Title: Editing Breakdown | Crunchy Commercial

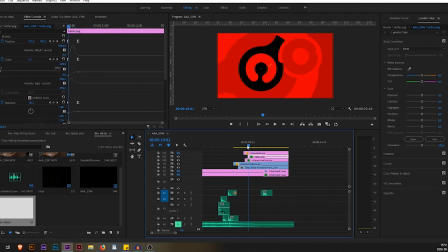So I wanted the letters to come out from behind the bag of chips so I wanted to make sure that they kind of like popped out together with that. I animated the letters as well. I started from behind I started here where I wanted them to end and then I
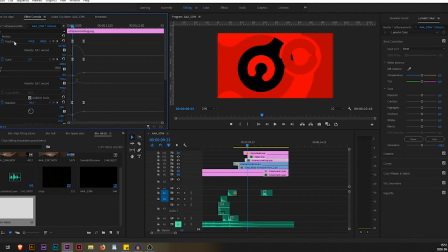keyframe them to end over here so both the position starts here very fast this is animated as well so it starts very fast here and then it goes slower slower slower and then it kind of slows down
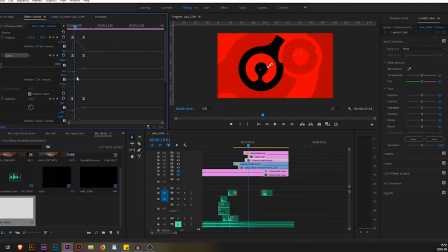over here the scale in is very fast as you can see here the scale is very fast right here so here is where it scales up the most and then it just kind of slows down and we have a rotation as well to add a little bit of movement a rotation quite a
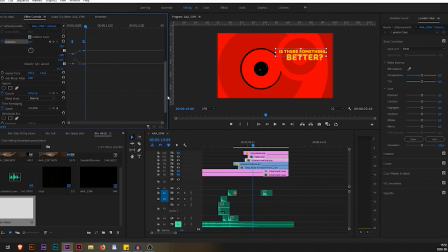lot of rotation actually another thing that is important with this is the directional blur if you don't
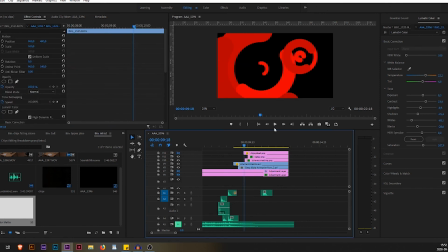add a motion blur it it kind of looks a little bit wonky let's look at it without the motion blur i
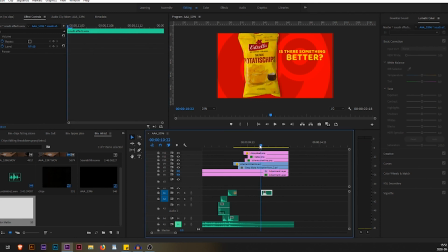mean it works but i just think it works much better with the motion blur. So I keyframed the blur length which is basically the amount of blur and so here
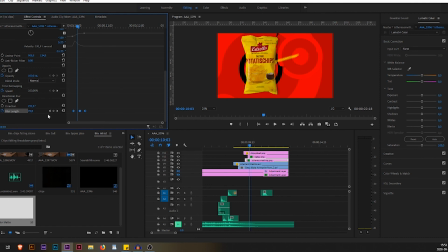it is quite big the motion blur and then here it kind of stops out. So we go from 81 in blur and we go to 67 and then we go down to zero. So no motion blur and I did the exact same thing for the other piece of the slogan
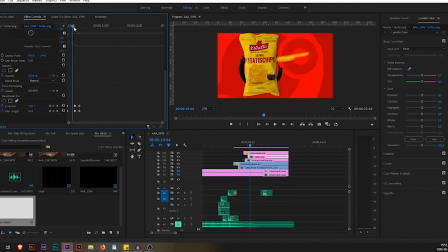so yeah the motion blur is quite important to have and
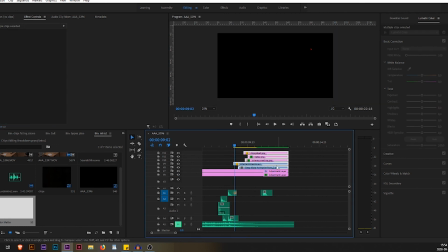I have all these layers above the cinematic ratio so that we
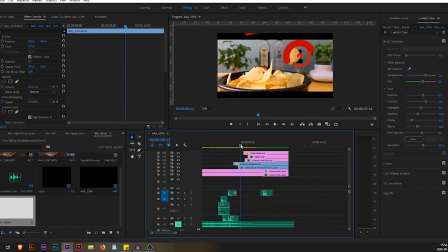kind of overpower the black bars as you can see the animation starts above the cinematic bar yes that looks pretty clean I am quite happy with the design thank you so much for watching this video i hope i have been to some help to some of you i have gotten so much from the youtube community i watch tutorials daily of a lot of people so i wanted to give something back my version might not be the quickest or the best or whatever but it is the only version i can give you so i'm just gonna give you versions of my way of doing film and if you're interested in that type of content subscribe like you know what to do and I will see you next time take care